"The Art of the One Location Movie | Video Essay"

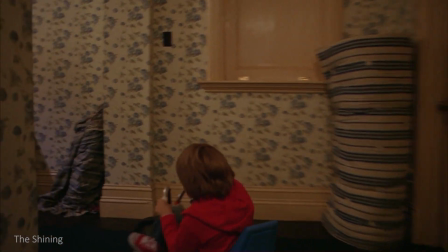I love one location movies.
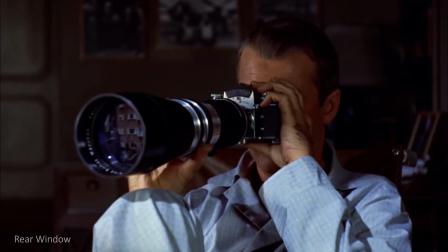I enjoy seeing what great directors and writers can accomplish when restricting themselves to telling a story with very few actors and tied to a single place.
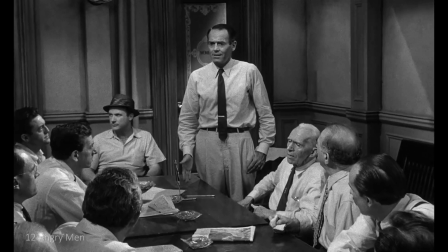Cutting out all the unimportant fact, beandering plot or superfluous dialogue and focusing it solely on what is necessary.
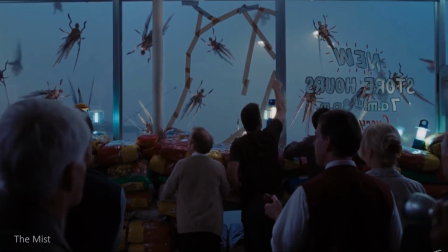Stories of characters being stuck in a small place with no way out or unable to trust the people around
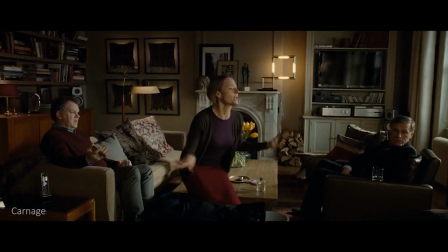them and seeing how the tension between them just naturally brings out their best and worst attributes.
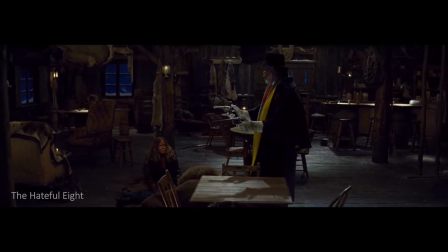They feel like uncut cinematic plays and elongated short stories that are straight to the point, a sort of narrative minimalism.
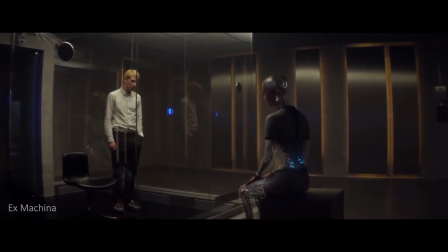And for the filmmaker, it's a great cost-effective entry point but behind its apparent simplicity lies a certain complexity,
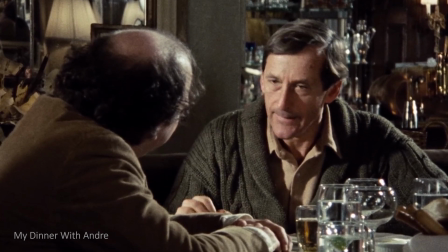a challenge to make something compelling with less than most.
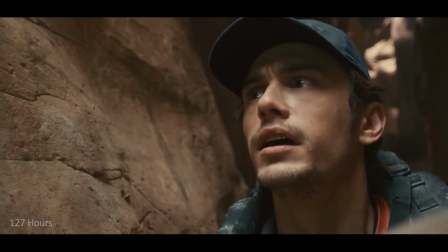Everything at your disposal carries a larger importance, the words you use, the space you're in, and the meaning behind them.
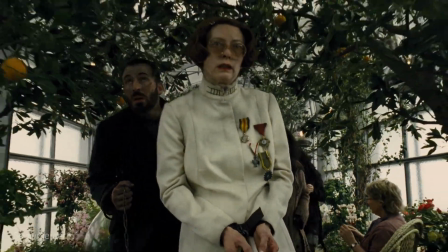But when pulled off exactly right, they are great examples of the tenacity and malleability of storytelling.
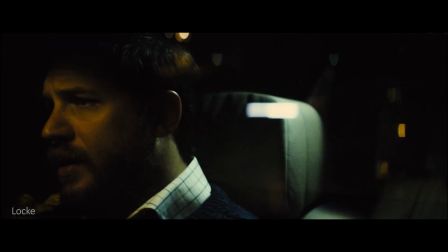Now, I have touched upon this a bit on a previous video about creative limits.
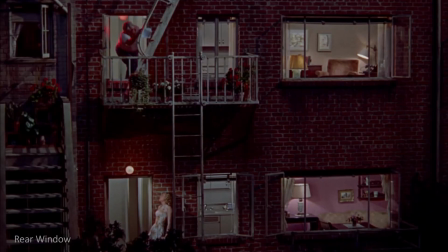But in this essay, I want to explore the art of the one location movie using three examples from films I really admire.
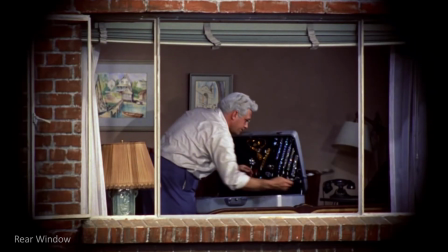The first being Alfred Hitchcock's sedentary voyeuristic thriller, Rear Window. The second is the hermetic and dialogue heavy 12 Angry Men.
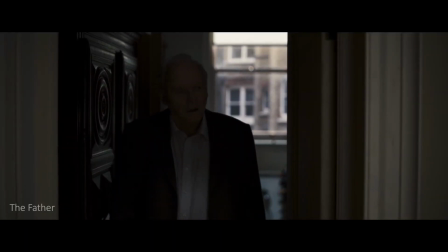And the last one is the recent and disorienting The Father,
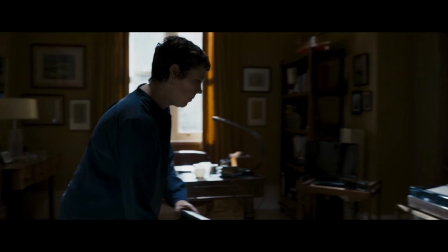which I feel is a great movie that many people are still sleeping on or haven't even noticed because the marketing makes it look like a forgettable dramedy.
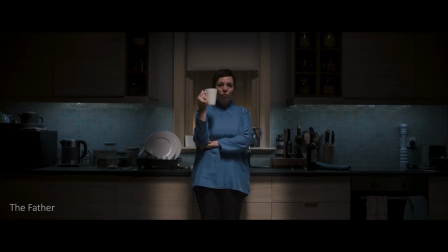Although, maybe that was a deliberate attempt to lull you into thinking that this movie wouldn't be a devastating horror story.
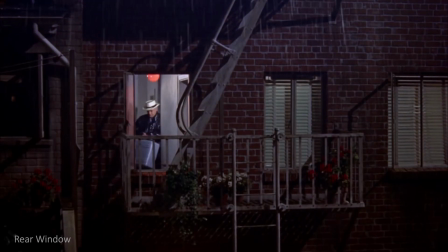In any case, these movies use three things to a certain degree. Isolation, a pressure cooker atmosphere, and a mystery box.
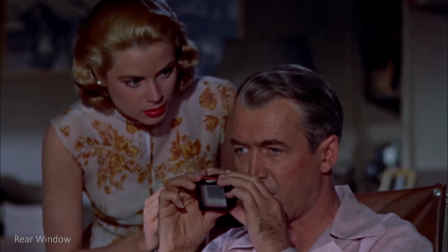If you're a When you filmmaker and are thinking about making your first short film, I believe these examples of how to do a one location movie could be indispensable to you. Also spoilers will follow. And today's video is kindly sponsored by Surfshark but more on that midway.
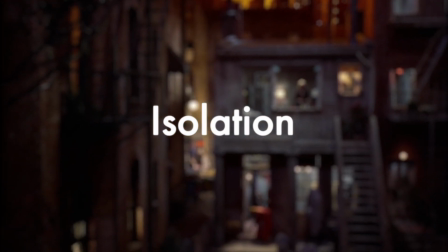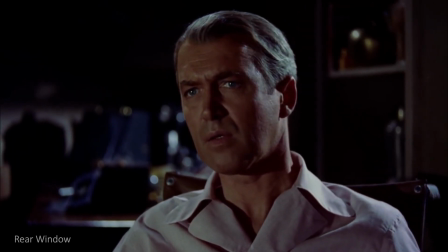Some of the best one location movies are able to create a great sense of isolation.
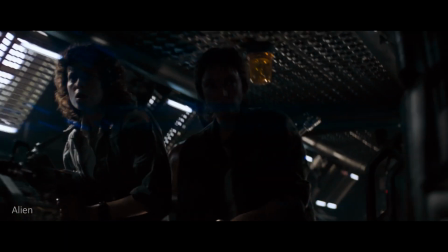In Alien, we can feel the urgency of the crew being hunted down one by one by a cosmic intruder as they are left with no way to escape,
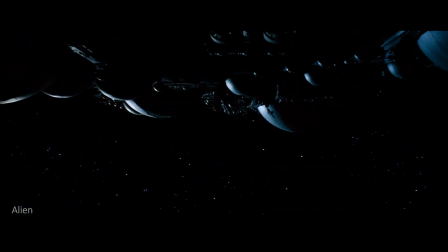alone on a ship, surrounded by the emptiness of space. But isolation can also be achieved by simply being stuck in an awkward dinner party, like in The Invitation,
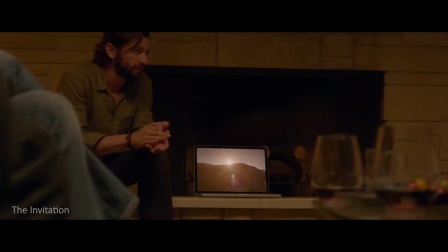an uncomfortable get-together that begins to turn once the host politely pressures the guests into joining a cult.
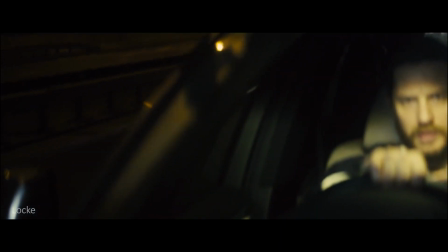Apart from having a closed space scenario, you can also create isolation by taking away elements from the story.
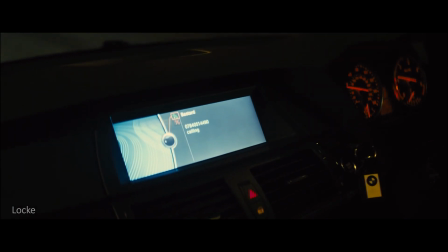In Locke, it's by reducing all external interactions to audio phone calls. In 12 Angry Men, it's by not using flashbacks to present the past information.
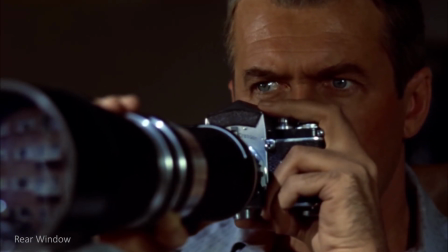In Rear Window, it's by immobilizing the story's perspective. In this movie, we share in the isolation of the main character, Jeff.
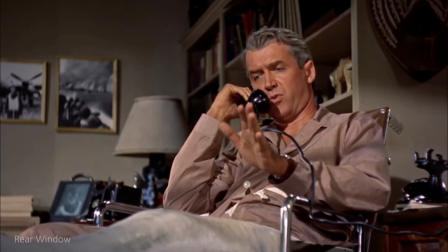He's an often out-in-the-field photographer that has recently been rendered temporarily wheelchair-bound after an accident.
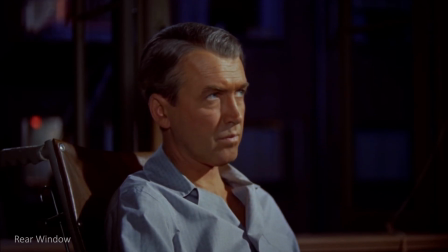Like him, we have no access to the outside world, only what we can watch and hear from a distance.
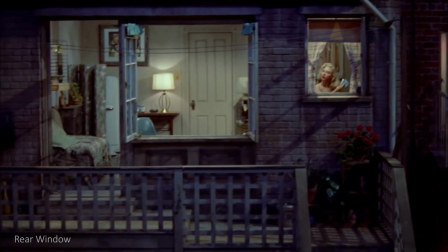We never get to see any other rooms in Jeff's apartment, only the rear window and the lively courtyard.
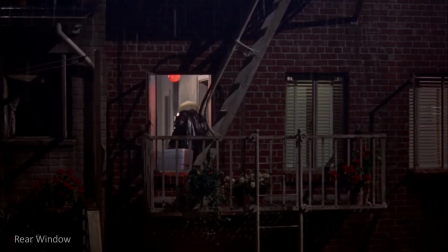On one night, he notices the increasingly suspicious actions of one of his neighbors.
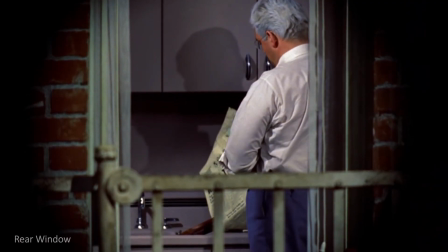Alfred Hitchcock constructs a murder mystery only from a single vantage point and through a proxy.
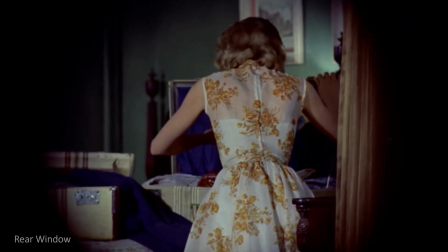Jeff's girlfriend Lisa acts as his prime aide to his amateur sleuthing.
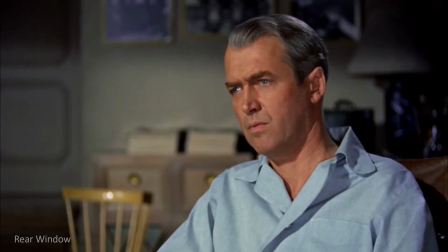Because the perspective is tied down, it gives a bigger emphasis to the use of sight in the movie as shown in the beginning first shots.
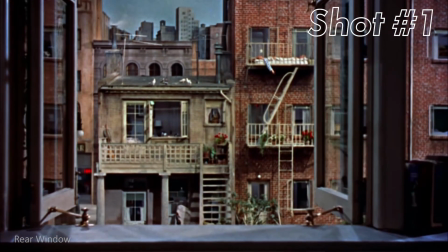We start with the main character's POV on the rear window, followed by a pan and tilt of the courtyard he shares with his neighbors.
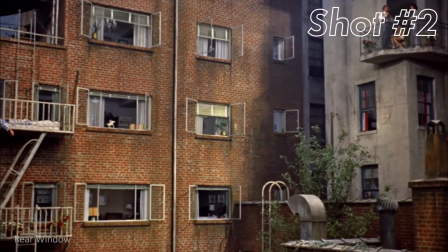This gives us a sense of texture, sound, and feel for the location. It is an extremely limited space, but purposely populated.
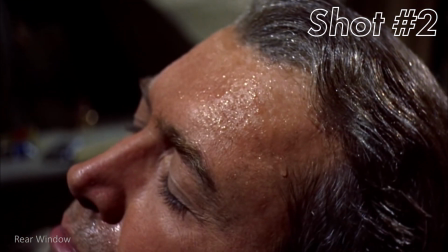The camera presents us to the main character, the daily routines of his neighbors,
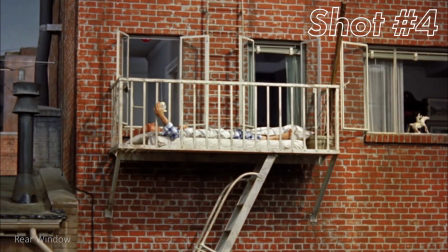the decorations and colors informing us on who they are, the heatwave they are experiencing, explaining why the windows are open.
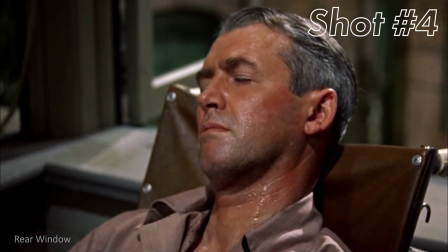Then back to the main character, his broken foot, his name.
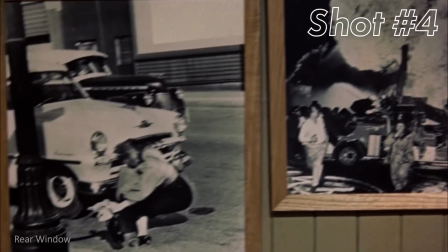We get the background of his accident, his career, all this geographic and story context without a single word being uttered, only through sight.
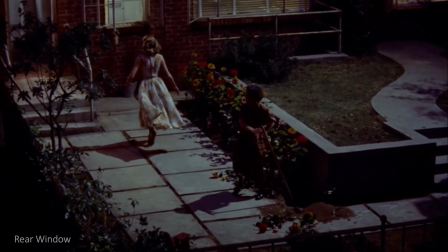Even the source of tension is based on sight as well.
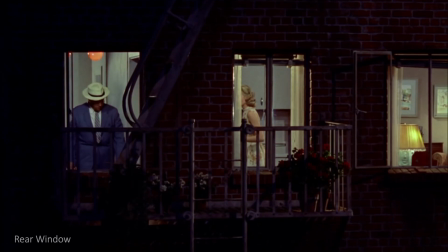Jeff's unique vantage point permits him to see what is about to happen, but he is unable to do anything to stop it.
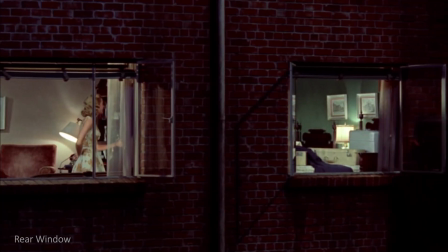The helplessness in the situation is taken advantage of. He becomes like us, just another audience member hoping Lisa will find a way to escape.
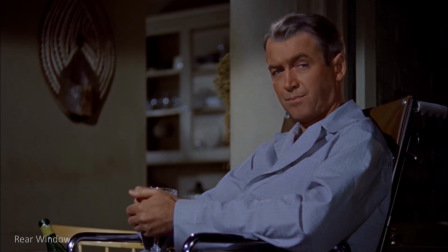But this physical immobility is also used to parallel his personal fears. This movie is about a murder mystery, but also about his relationship with Lisa.
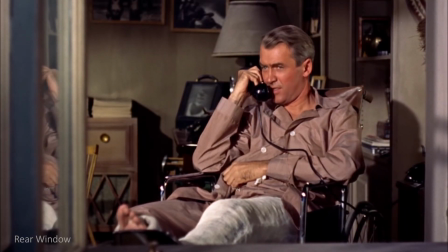He is allergic to staying in one place for too long and wants to keep exploring the world as a photographer.
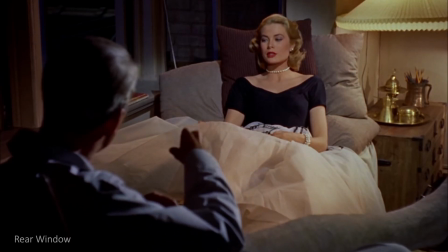But his relationship with his girlfriend is advancing and he worries that he will be restricted by her.
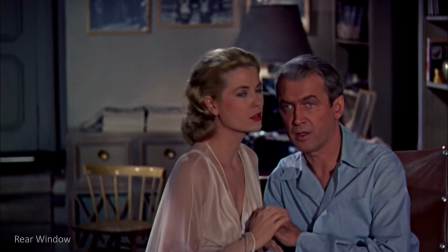It is because he is forced to stay in one place that he is able to see the importance of Lisa.
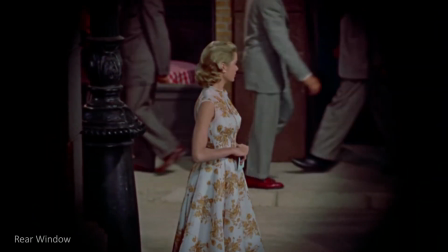That in life, she's not someone that will tie him down, but help him see more. Isolation can be used to create atmosphere and suspense.
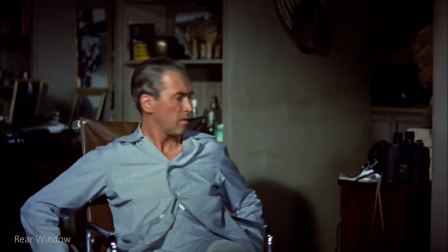And in Rear Window, it also serves as a chance for personal growth.
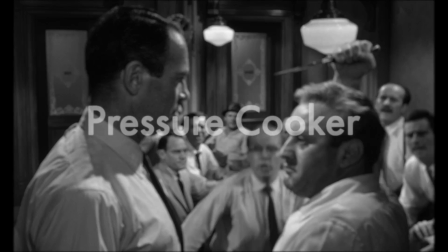What's a hell of that boy?
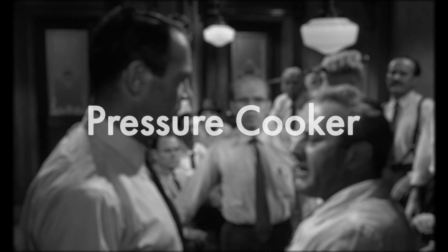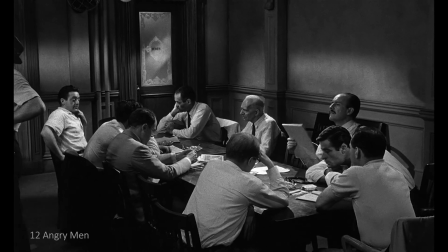A one location movie has the perfect environment to produce a pressure cooker atmosphere.
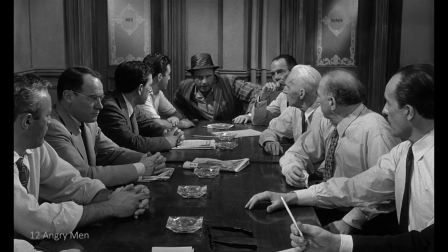As mentioned previously, putting a handful of people in a small room for a prolonged amount of time is naturally going to produce
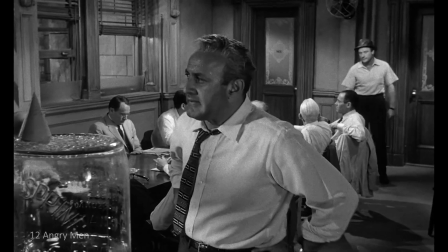moments of dramatic tension. even without adding a supernatural angle or ticking clock scenario.
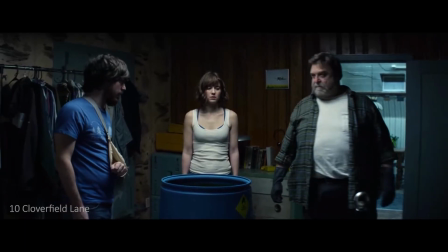One of my favorite examples of the past decade is the claustrophobic 10 Cloverfield Lane. There is a world-altering event happening outside a bunker, holding three strangers.
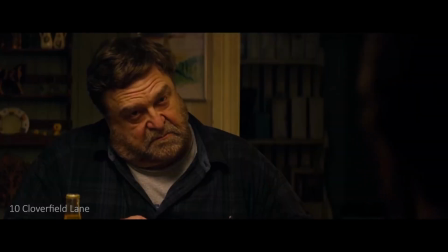And yet the best parts of the movie are not about the alien invasion, but the boiling tension between the survivors.
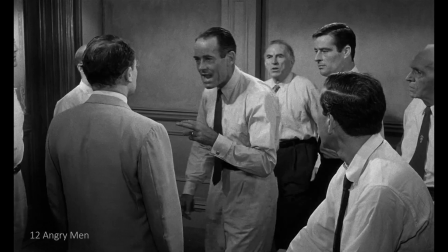That this seemingly safe place has a danger within. But the best example of this has to be in the even more succinct 12 Angry Men.
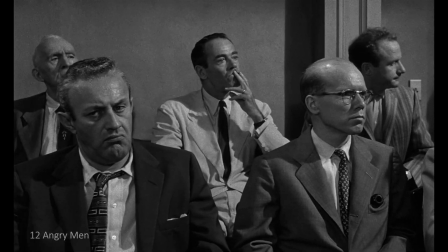12 people of different ages, backgrounds, social classes, and personalities are put in a small room to convene unanimously on one thing.
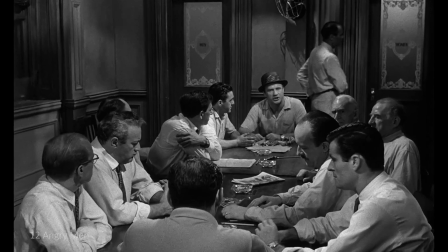To reach a verdict beyond the shadow of a doubt of a person's innocence or guilt. Now that's a tall order.
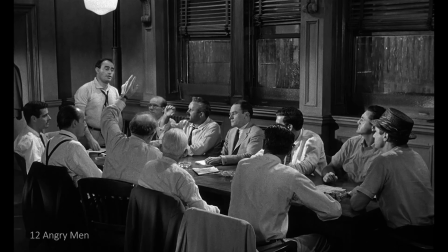I mean most of us can't even convene on what movie we want to watch with people we know. And here we're talking about deciding over someone's life.
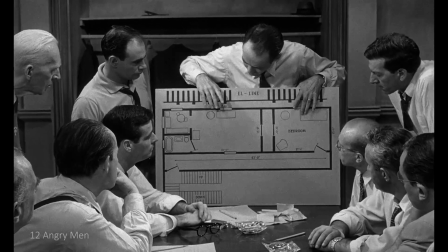Unlike rear window that focused on the use of sight, here the means of creating tension is by the use of words.
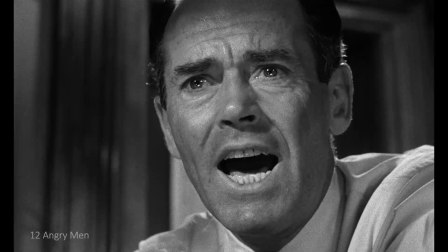The presentation and dismantling of facts and arguments.
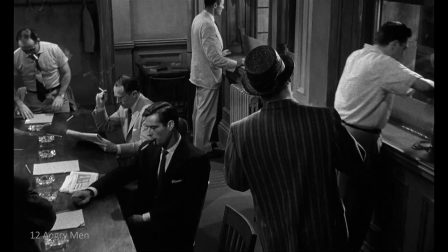The reason why this is a pressure cooker is because the story is designed in an unbroken moment, happening in real time.
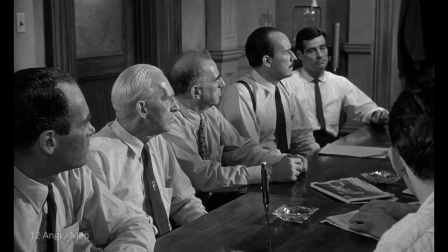There are no jump cuts, no flashbacks, no side stories, no internal monologues.
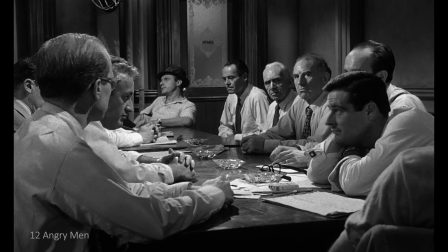All we see and hear, important or otherwise, is externalized in this room.
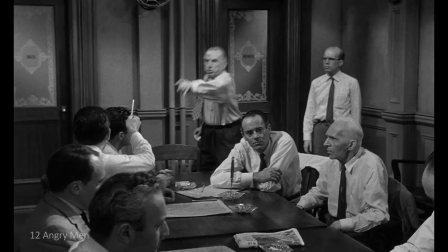This uncut moment maintains the tension throughout and is reinvigorated by every new argument.
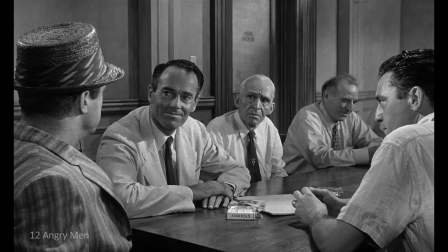And yet, everything starts off as somewhat polite and reasonable as a quest for facts.
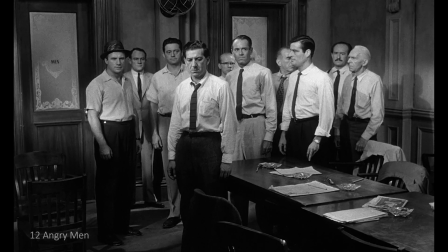But as things progress, we start learning about more than just the case. The movie takes into practice that if you want to know someone, you should let them talk.
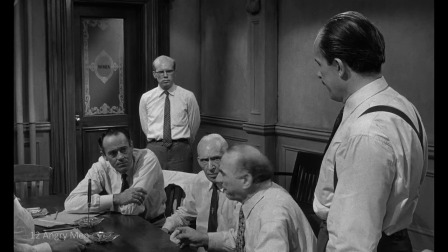The more they say, the closer they get to what they really think. Their prepared answers disappear and their unedited side comes to light.
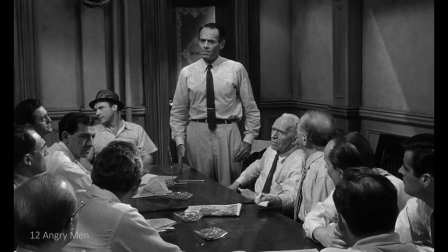So as they keep talking, we find out who is more open-minded, more complacent,
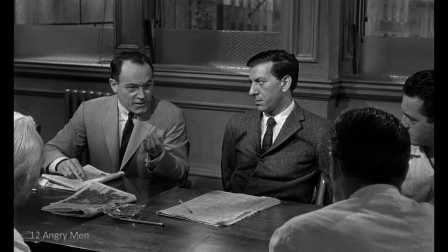excitable, and who are really looking for the facts and who are letting their prejudice control their judgment.
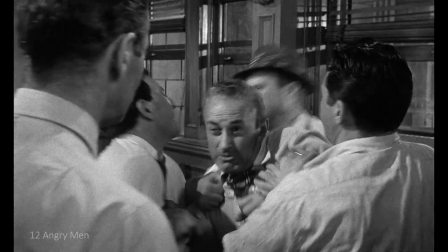The pressure cooker is used as a narrative tool to let it all come out to the surface.
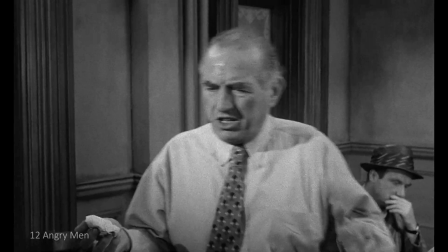With juror number 10, it comes out in the form of bigotry and for juror number 3, it's a personal issue.
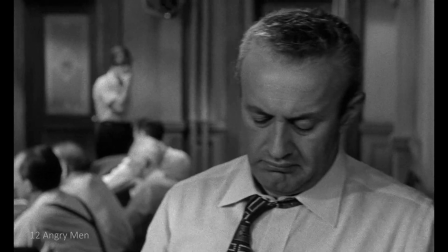If you notice, the true character arc is shown by the main unshakable antagonist.
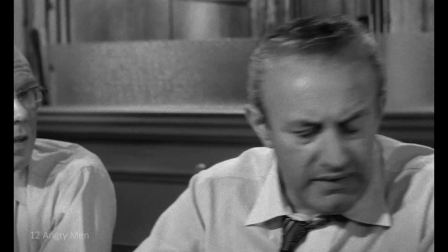He goes from Here's what I think and I have no personal feelings about this,
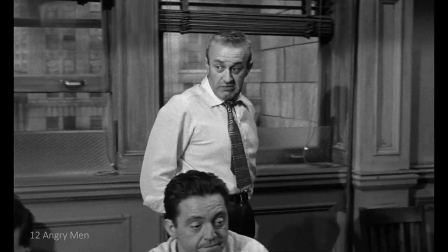I just want to talk about facts. which sounds reasonable enough to the unrestrained you all
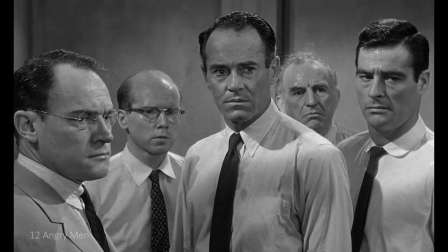know he's guilty he's got to burn you're letting him slip through our fingers and finally to a self-realization